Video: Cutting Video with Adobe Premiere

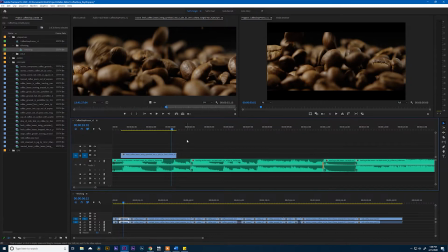248s
And clearly we're at the end of our clip, noted by this little triangle in the top right corner. I'm gonna change clips right where this next clap happens. And I find it looks most pleasing to the eye whenever you're watching one of these things to actually change clips a frame or two before the beat happens.
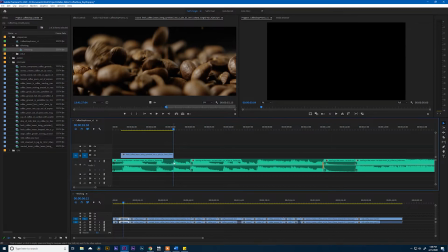265s
So notice the beat is right here, but my marker is about one frame ahead of it. So let's go find our next clip. I also wanted to note that we've already used this clip in our select sequence. So I'm just gonna hit Command B on the keyboard to disable that clip. You could also do that by right-clicking and hitting Enable in your right-click menu.
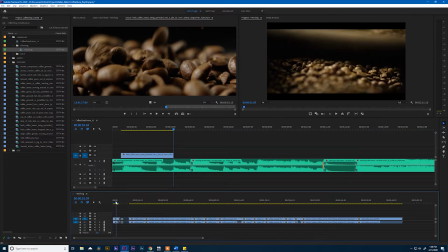286s
Okay, and let's keep looking. So we've got this thing with the arm. I really like that. We've got this one. This is a cool shot, but it's a little industrial for me, whereas this one has a more cinematic look to it.
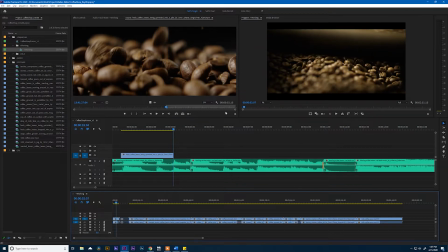299s
It's got this nice lighting right there. It's really dark. Got some good shadows over here in the top left. So let's match frame into that and see what we have. And I kind of like, right before that shadow up here comes into frame, I'm going to put my endpoint,
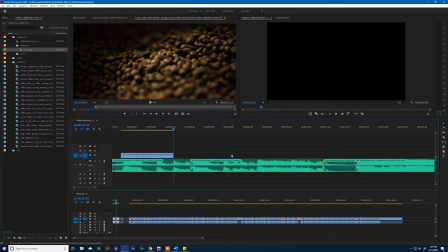317s
and then I'm just going to overwrite that into the sequence again. Okay.
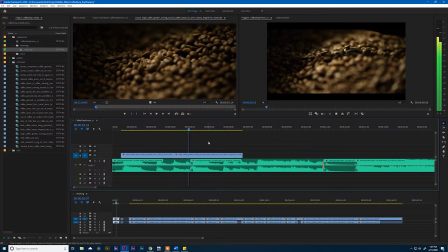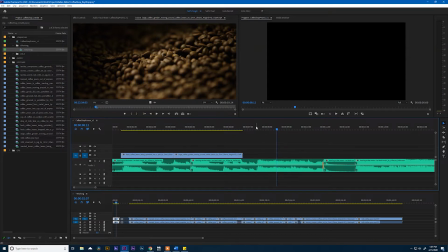330s
Now, so what I'm noticing is that our clip is not long enough, because I think our next clip is going to need to come in right here where this big beat is. So I'm going to cheat this a little bit, and I'm going to move this clip right here.
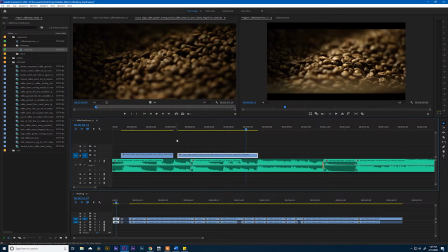345s
I'm going to nudge it right there and drag over. And we're still a little short, so new game plan. Let's actually start this clip right here on this big beat.
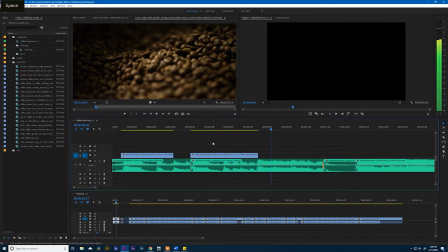357s
Okay. I think that we can make that work. So let's drag this clip back out. And notice we're still short. So to cheat that a little bit, we'll move this over. And this is going to make us lose that bean hitting clap right there that I like so much. But you win some, you lose some.
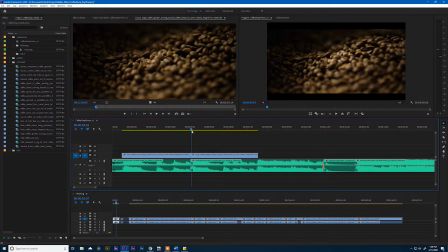377s
And see, right now this clip is parked right where this hit happens. And like I mentioned before, I think it's going to look better if we actually start that about a frame ahead of that. So I'm going to select that edit and hit -1. And that will move that edit back one frame.
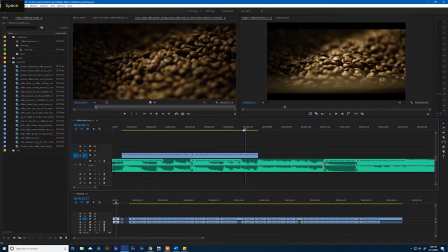395s
That feels better to me. And now something I'm also looking at now, seeing this arm come into frame, I like how it exits the frame because it fills up more of it at once. I want to see how this looks if we reverse this clip. So if we right click and hit speed duration and say reverse, how does this look?
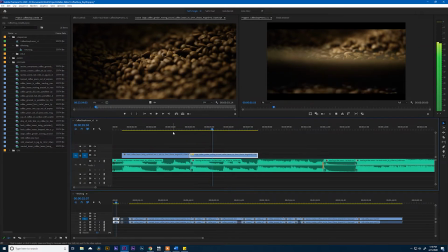I like that because the action is almost done when the clip cuts out, but not quite. So it leads us into the next clip that we're going to put right here.
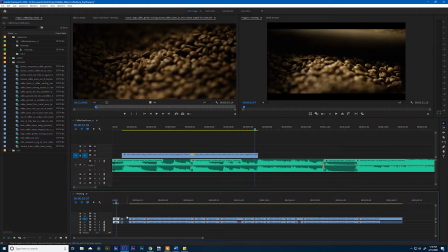427s
So let's jump back into our selects clip, grab this thing and disable it so we know we've used it. And then I'll come here. I don't think we're going to use that shot because I really like this undulating bean shot.
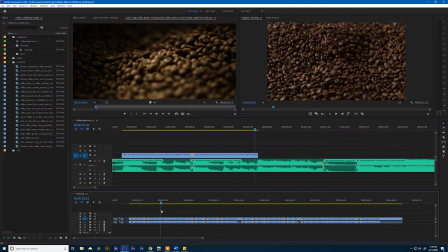440s
It is just super cool. All right. And to bring this one in, I think we're going to just find a good spot right there. Looks about good. I'm going to mark an endpoint in my sequence, move forward a little bit, and mark an out.
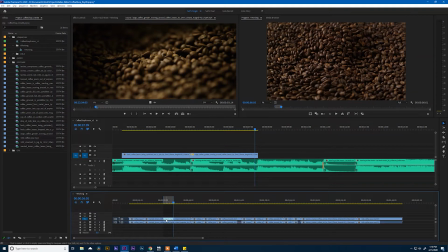453s
Now, you'll notice that there's a highlighted part right here in the timeline. And what we're going to do, we want to make sure that our target is selected. So if it's not blue over here, make sure you click that. And what we're going to do is hit Control or Command C. That's going to copy just this section of the clip.
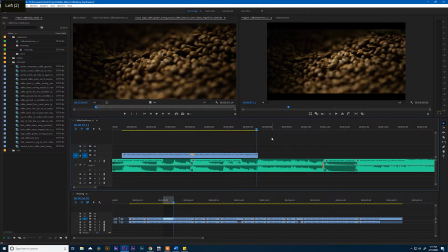470s
And we can move into our next sequence, jump to this edit right about there, and hit Control or Command V. And we have that same clip. I love just how slow motion it is with that heavy guitar hit. It's so nice. Okay.
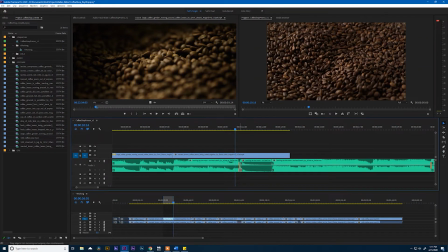487s
Now remember, we want this little beat right here, this instant stop, to be really jarring to the viewer. So that means this clip needs to stop right on that beat.
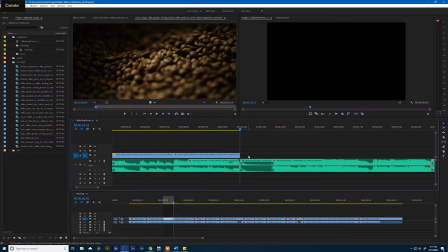499s
So I'll hit add edit and remove that. For good measure, I'll hit save. And now we're going to go. Let's feel this out.
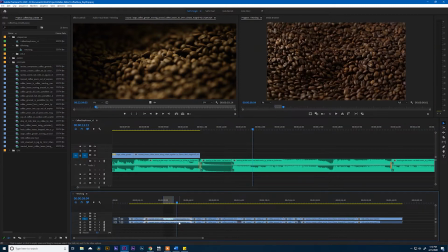510s
Okay, and I want to go ahead and try the idea I had by adding a grinder shot right here.
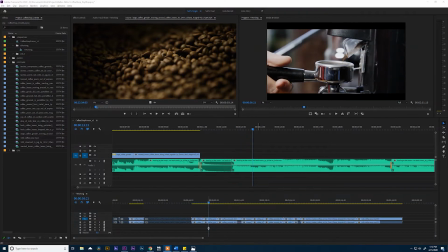520s
Okay, so this is going to be the good one. So let's grab this clip and throw it up into our source monitor.
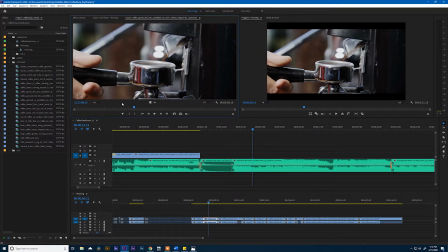525s
Again, just select it, hit F, and it'll bounce up in there. And there's two parts here that I really like. There's a little rack focus right there that's really nice. But then we also see the action of the barista pushing in the grinder to turn it on.
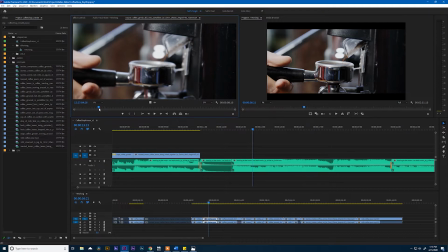539s
So let's try this. I think we're going to try him pushing in the action. So I'm just going to put an endpoint right there. Come over here.
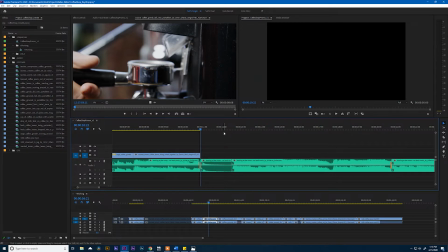549s
I'll jump to the end of that clip that's in the timeline, put an endpoint, jump to the next edit in the clip. And I'm doing that by pressing up and down on the keyboard, mark an out point, and hit overwrite.
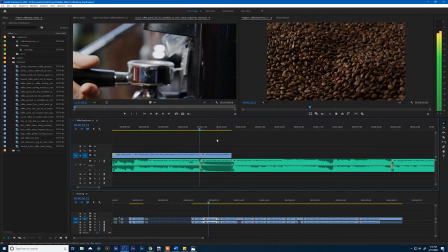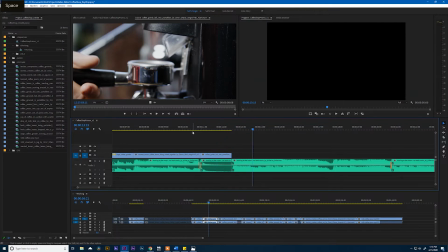567s
I kind of like that.
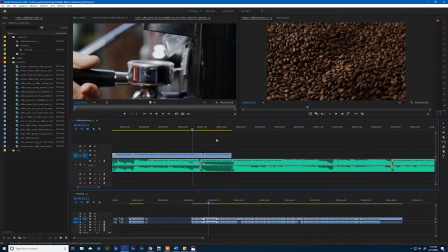572s
One of the things I really like about this is there's almost a bit of a delay that's attached to it that's kind of like, what's going to happen?
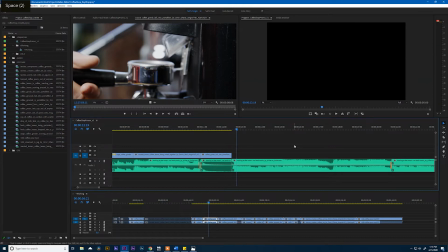580s
Because the grinds don't start falling out of the grinder immediately, and that's kind of nice.
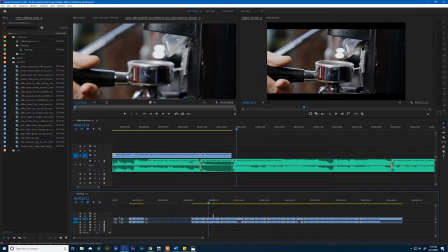585s
All right, so let's jump back into our working sequence, turn that off, and find our close-up shot.
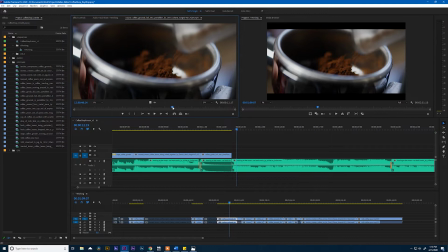590s
Okay, here we go. So we'll do the same thing, pull it into the source monitor, And this shot is very similar. There's not too much going on here. There is a little bit of a rack focus right about there and right there.
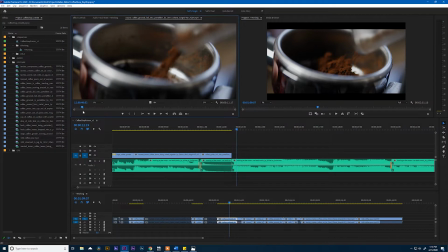606s
I really like that rack focus. And there's a good chunk of grinds that come into the, I don't know what to call that thing, the espresso catcher, the smasher.
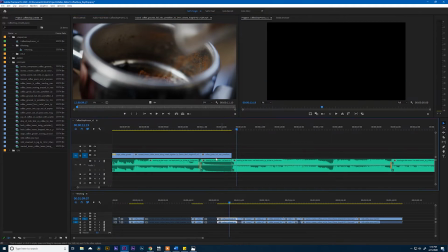614s
Let's call it that. I like smasher. So we'll do that. Okay, so again, I'll come in here, mark an endpoint, drag my head over a little bit and hit an out and see what happens.
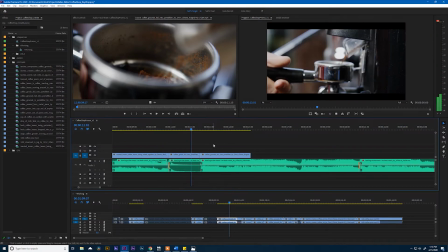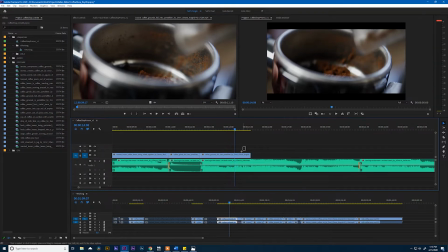630s
Okay, and now we're gonna start moving a little faster into the edit. The music picks up, so our imagery should also pick up with that. Let's move this over. To get the hand tool, just press the H key, or you can go over here and hit the H tool in the tool palette, but H also is a lot faster to hit.
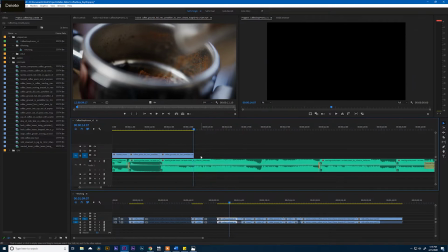649s
We'll get rid of that clip.
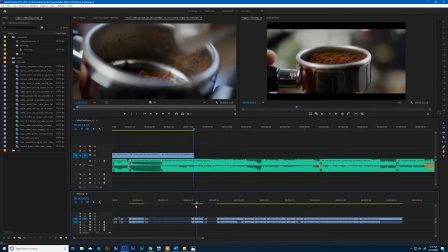653s
Let's see.
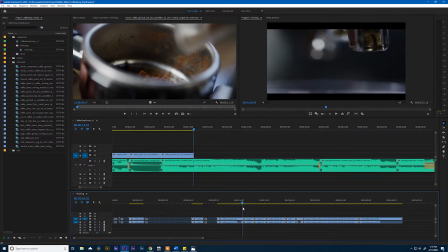655s
And I think we just need, we need to get into this shot right here where we're pressing down the espresso, but I want something else in there to really speed up this edit. So I'm gonna grab this clip as well.
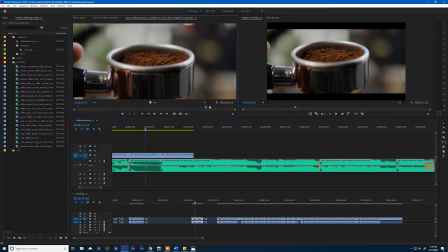670s
And there's nothing really going on in this clip. I mean, we're literally just holding the espresso smasher thing. But there's this little camera move that almost looks like a mistake that I think we can use to benefit us.
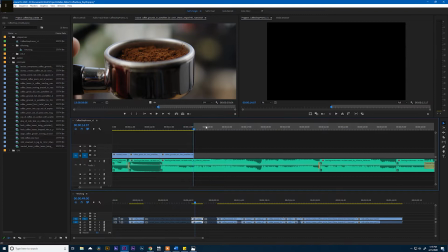680s
So I'm gonna come here, mark an endpoint, drag, go out a little bit, and overwrite.
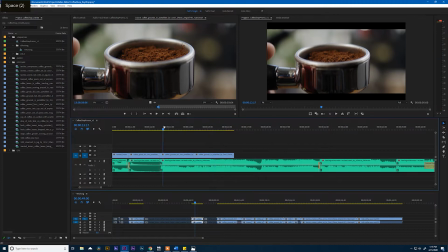And I like where that's going.
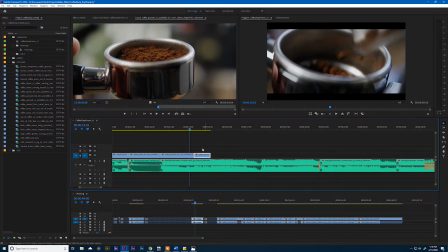700s
But I think we can exaggerate that move more. So I'm gonna select this clip, get on top of it, and I'm gonna go over to my effect controls.
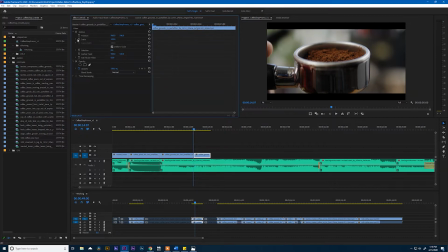708s
And in here, I'm gonna add a keyframe on scale. And I'm just gonna move this to the end of my clip. So that's 100%. And I'm also going to zoom in to say 104.
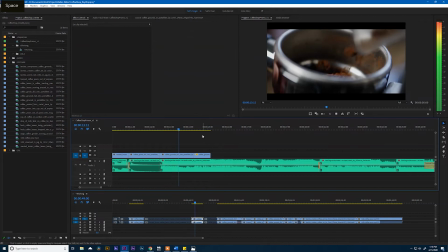722s
So it's just a little bit, but let's see what this does to our shot. See, it's a lot more dramatic now.
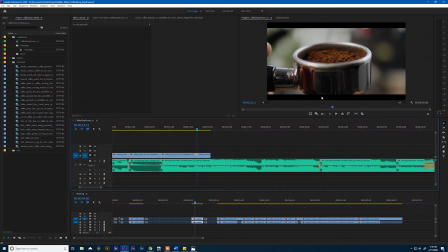733s
Something you'll notice though, is we've got these mats on top of the clips, these black bars. And now because we've scaled this clip, those mats move.
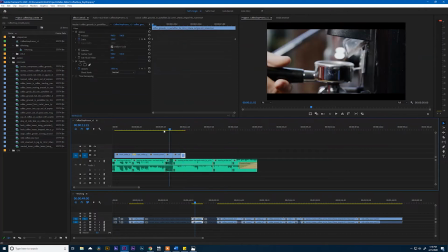740s
Well, you'll also notice that this mat is not the same as this mat, because there isn't one, as this mat.